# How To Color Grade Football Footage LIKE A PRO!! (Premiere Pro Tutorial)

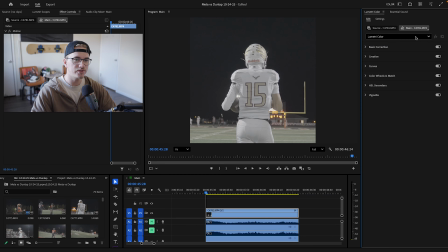Today I'm going to be showing you step by step how I color grade my football footage in Premiere Pro.
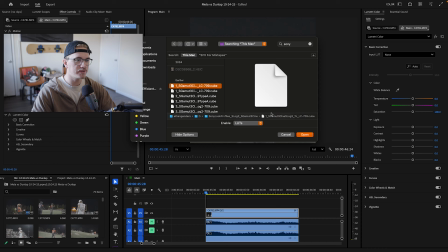Let's get to it. So for this video specifically, I'm going to be doing a nighttime game because a lot of high school football happens at night. But on Saturday, I'm filming a daytime game, so next week I can do a daytime color grade as well.
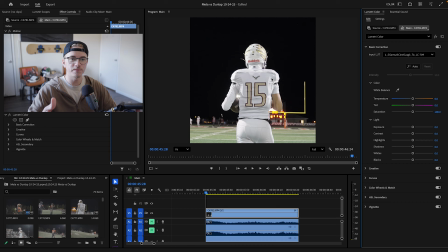So right here, this is our shot that we have. I shoot on a Sony FX3, so all my footage is shot in S-Log. So the first step that I do is, you can see it's kind of washed out, it's gray. So I come over here to basic correction, I go to input LUT, and I'm gonna find my conversion LUT right here.
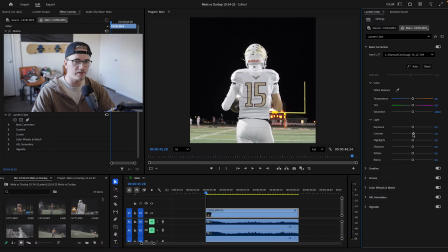So this is my conversion LUT that transfers this over to Rec 709 and kind of brings in those original colors that the camera would have. So now from here, I just have creative freedom to do whatever I want. This is pretty much the first step you guys are gonna start on unless you also shoot
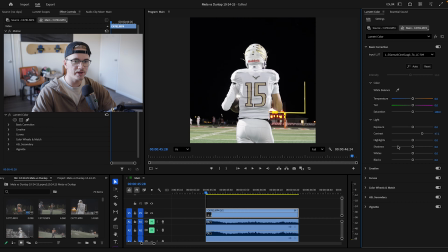in S-Log 3 or in some sort of S-Log footage or C-Log for Canon. But you'll always want to bring in that conversion LUT if that's something that you need to do. So from here, one thing that I like to do is I like to up my contrast just a little bit, because you can see when it's lower, it still looks a little washed out on the field here and in kind of the shadows.
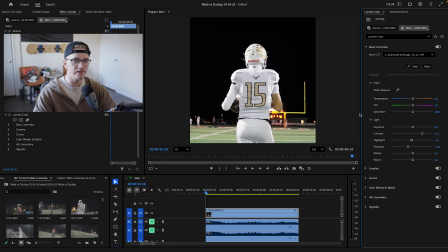So you want to up that contrast a little bit just to bring more detail into there. With this shot, since he's wearing a white jersey, it's already a little bright. So I'm honestly going to bring my highlights down just a tad bit and drop these shadows a little bit.
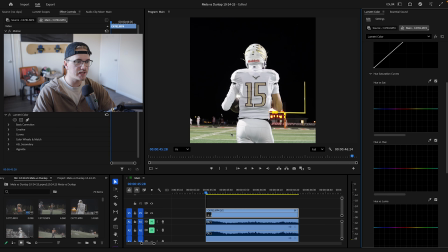So then we get our blacks really black in there and the jersey looks more natural compared to being washed out. So this right here is our color correction. So that is just correcting the little mishaps in the colors, and then we get into the actual grade when we get into this part right here.
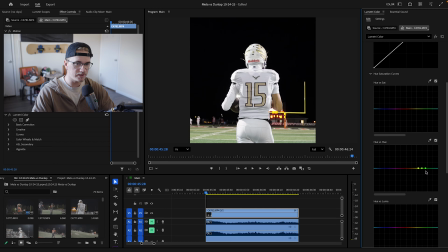So my next step is I come in here to the curves. I love to play with the curves. These are great for touching up your colors. You get a lot of good detail added in. The first step that I like to do is I like to make the field very green. So you can see it's kind of washed with this field. It's a little more washed in my shots for some reason.
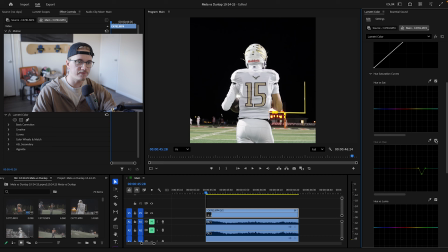I can't get as much green out of it, but I'll go to hue versus hue. I'll click the little eyedropper and I'll select the green on the field. And then you can see that gives me these three dots and I can adjust it. So if I pull it down, it makes it look unnatural.
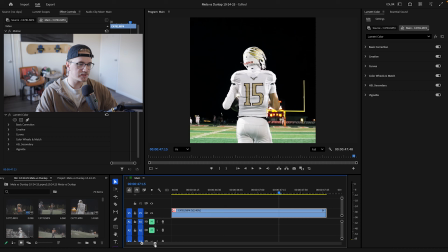It's got like blues and purples in it, but if I pull it up, it's got pinks and reds in it. So you kind of want to find that middle ground to where it's gonna throw a little more green into there. So you can see when I pull it down, it makes that field look a little more green.
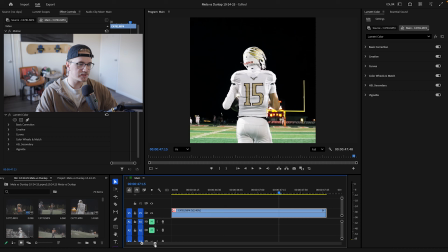Those darks are dark and those lights are light. So let's see the difference here. So you can look, it looks a little more washed out. The grass looks a little more dead without it, but with it on, it kind of adds some more green into there. And it adds a bit of like a creative look in my opinion. So my next step is the skin tone.
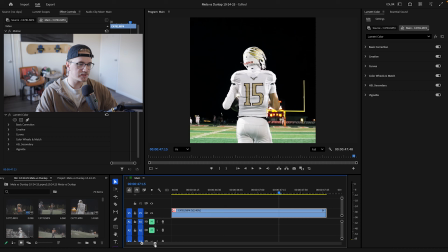So you can see right here, he looks a little like orange, like his skin tone kind of matches the number on the jersey right here. So that's where we go to hue versus saturation. We want to click that eyedropper and select a bright part of the skin. So you can see it brings up our three dots here. If I pull it down, it makes him look gray.
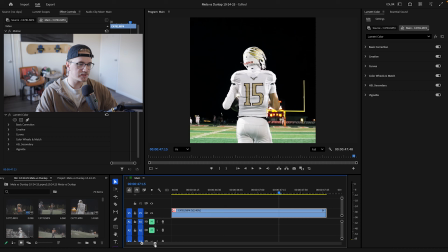He looks ill if you pull it all the way down. Then if we go all the way up, he looks like an Oompa Loompa, so it makes him look orange. But you want to find that happy medium where you kind of pull it down just a little bit, so then that skin looks a little more natural compared to the bright orange washout.
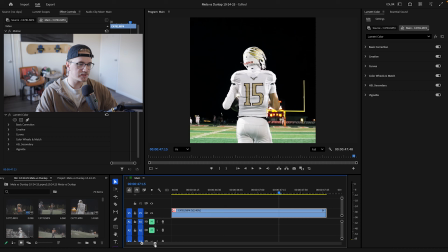So let's see it before and after. Here's with it and there's without it. So you can see it's not much of a difference, but it's just enough to make that skin tone look a little more natural. All right, so that was our hue versus saturation drop and our hue versus hue drop.
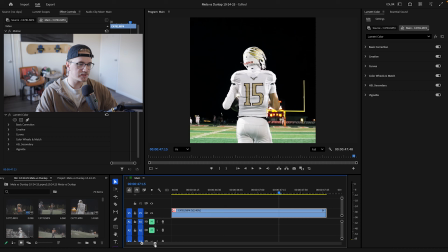So out of the little droppers here, those are the only two that I mess with in all honesty. And then I do the rest of my touch-ups in these curves right here. So I always like to start with the whites. You want to make three dots at each intersection. This middle one you can pull down and make it look terrible, or pull up and make it look terrible.
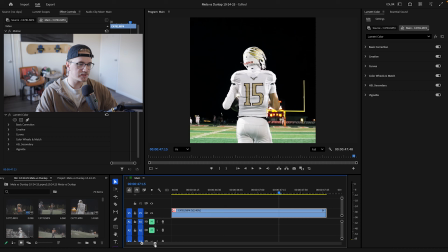But for this, I want to add a little more shadow in there, so I'm going to pull that down a little bit. And this one is going to bring out some highlights a little bit, so I'm going to pull that up just a tad.